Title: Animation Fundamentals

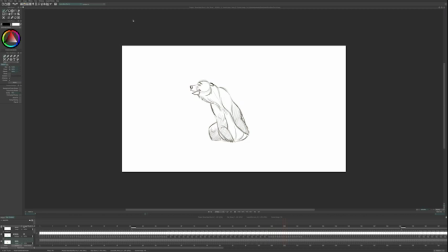[4:27]
And then he does the same thing. We get a little bit of a stretch there. See that? I want you to see this all in a slow take like this, because when you see it at speed,
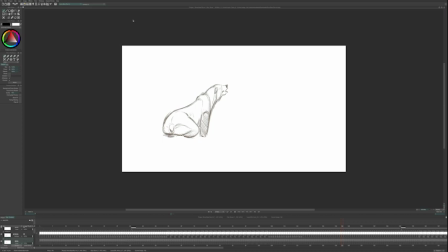[4:46]
it moves much more fluidly. But look at that. Look at that squash in the butt, but that stretch in the front end of the body. Squash in the butt, stretch in the front end of the body. And here the front end is starting to catch up, but we haven't yet gotten the stretch in the back end.
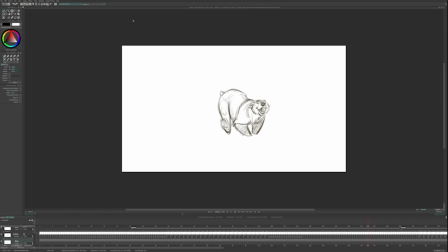[5:03]
There it is. And now everything catches up. There's the apex. And then he reaches down and catches himself again. Another big stretch. Look at that squash in the back end. Almost looks like he's made out of rubber.
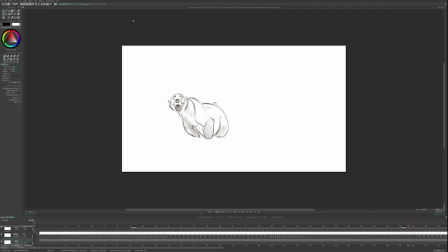[5:18]
And then, boom, everything pops up in the air. Notice how everything moves in a smooth arc. I'm moving everything in an arc. Okay?
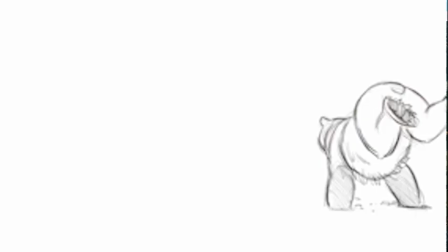[5:30]
So now if I play this, he's gonna roll around in the snow. There, now you can see all the drawings much more smoothly.
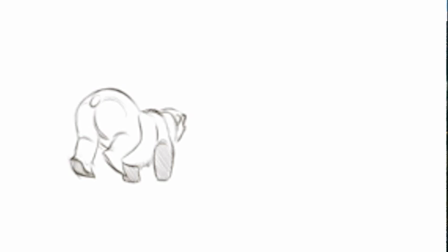[5:37]
And you can see those arcs and how they work. See how fluid that makes it? And you get that all from doing the stretch and the squash, all these little fundamentals.
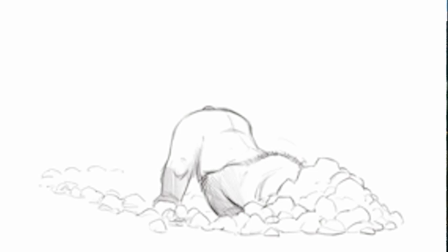[5:46]
That's why you learn those fundamentals in the beginning. You need to learn those arcs. You need to learn the squash and stretch. You need to learn the timing and the physics.
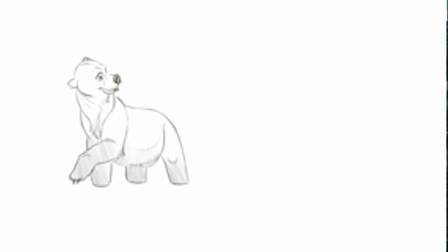[5:56]
Because once you understand that, you can apply it to your characters, and it makes much more believable animation. So there you go. I hope you guys learned something. Go on out there, try adding some squash and stretch to your animation, and I'll talk to you next time. Thanks. Bye.